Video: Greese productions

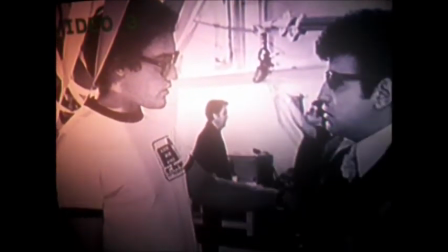He had a real sensitive way of dealing with the actors and a real eye for what they were bringing to it.
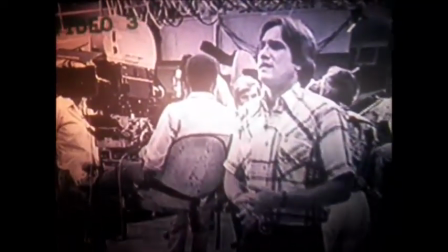Oh, Randall was our best audience. He'd encourage us to do whatever we wanted, you know, and then he'd say, no. Oh, good. Right. Okay, keep it. No. No, Vinnie. Yeah, great. So we were very, very supported by him. We had a good time. I mean, we all had a good time, I think, in this movie.
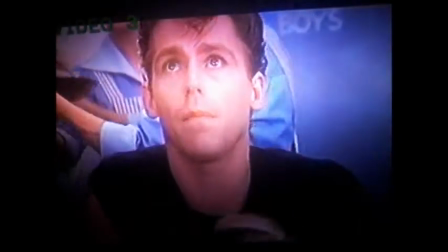I have so many hickies, people think I'm a leper. Cheer up, hickies from Kenickie's like a whole month ago.
Jeff insisted that when I had a hickie from Kenickie, that he give it to me himself.
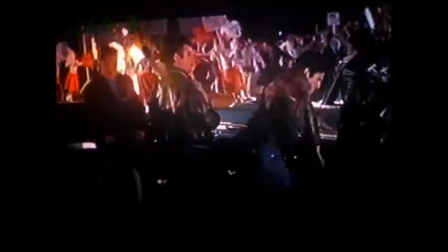I think that pretty much sums it up. One of the things that the three supporting guys brought to me was the Three Stooges routine. I love the Three Stooges. And I said, can you guys work out something like this? And then they went away and came back and said, what about this?
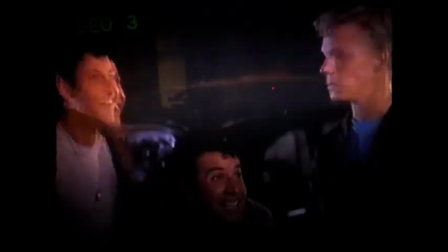And we would do it that way.
Guys, they're cool, huh?
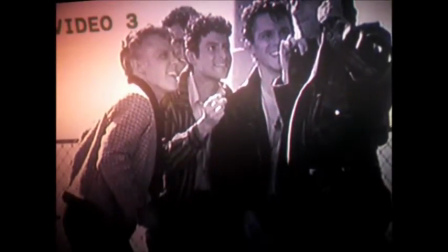And those three guys, by the way, were constantly coming up with ad libs. Much of that is not in the script.
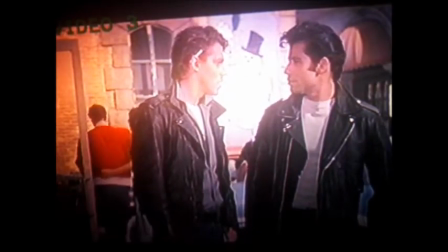Hey, Danny, what's up? You still think about that chick?
John and I, we were pretty tight, you know, and we were together most of the time. And we'd use that time to say, what can we do with this scene? You know, how can we spice this one up?
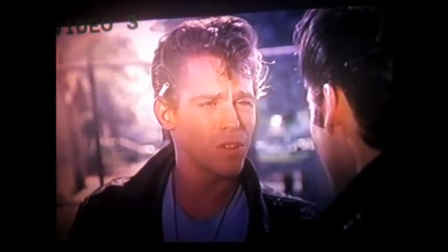You remember the drive-in the other night? We went and the movie and it was like the duel and the guy's best friend went with him and like it was like his lieutenant, like his second, you know?
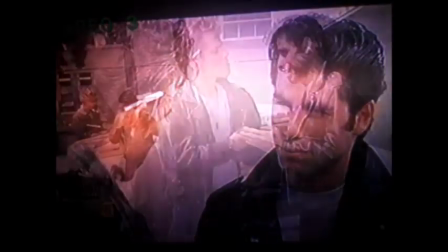That scene just waiting for the race to begin where I asked Danny to be my second wasn't working for me. And I said, I think I got this idea for the scene. And I thought, you know, this is really one guy saying, hey, I'm a little scared, you know, Like, if anything goes wrong, would you be there for me?
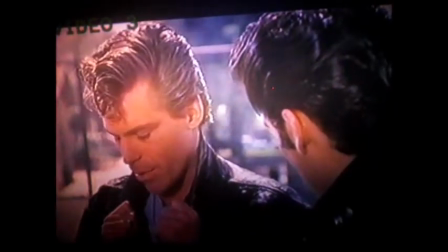I thought that you could maybe be my second on the road.
And I thought, well, how do you do that? How do you physicalize that? And I thought, well, after he says yes, you know, you hug. You hug in the 50s. Two guys hug and forget about it, right? Forget about it, man. And I thought, well, I know. They just break apart and they comb the hair. And I go, that's cool, man. You know, right? Like it didn't happen.
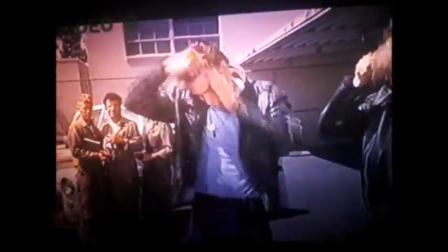And it went into the movie.
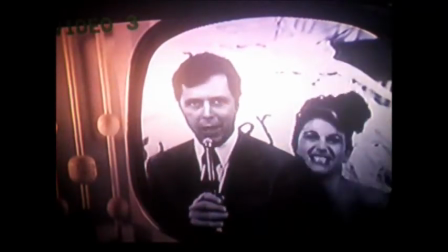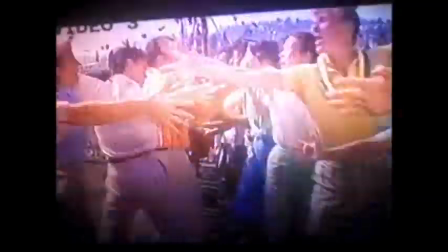It couldn't have happened without rock and roll. You know, that was the driving force.
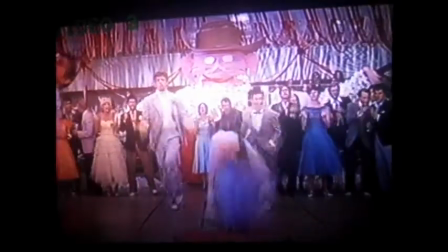There hadn't been a big musical done in a long time. And every day was like some kind of event. The musical numbers being filmed. Nobody can imagine how dynamic it feels to be in a musical. because imagine you're on the set,
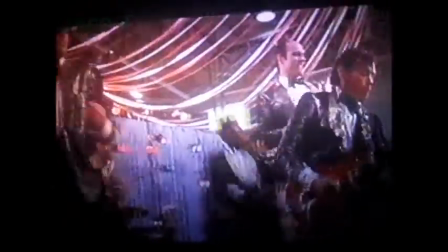you have your choreography down, you have this music blasting, and then the director says action, and you're off, you take off like a balloon in this other dimension. You know, you just feel alive. I think all the songs work. There's just an energy that comes off the screen. We'd had three weeks of rehearsal, and everybody was totally, totally into it.
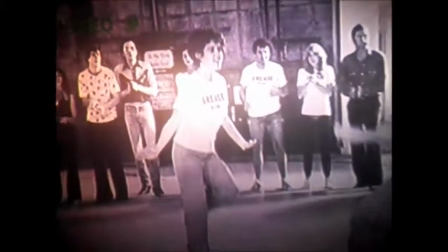We had a soundstage here on the Paramount lot where all the dancers and the actors would meet every day.
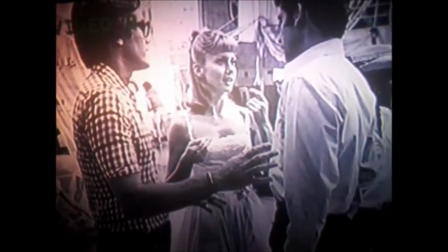I would work with the actors on dialogue and how to make that funnier and make it work.
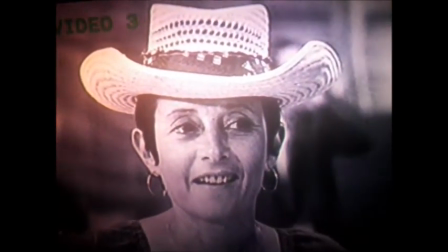And then Pat Birch, the choreographer, would be working with the dancers. They had a great group of dancers.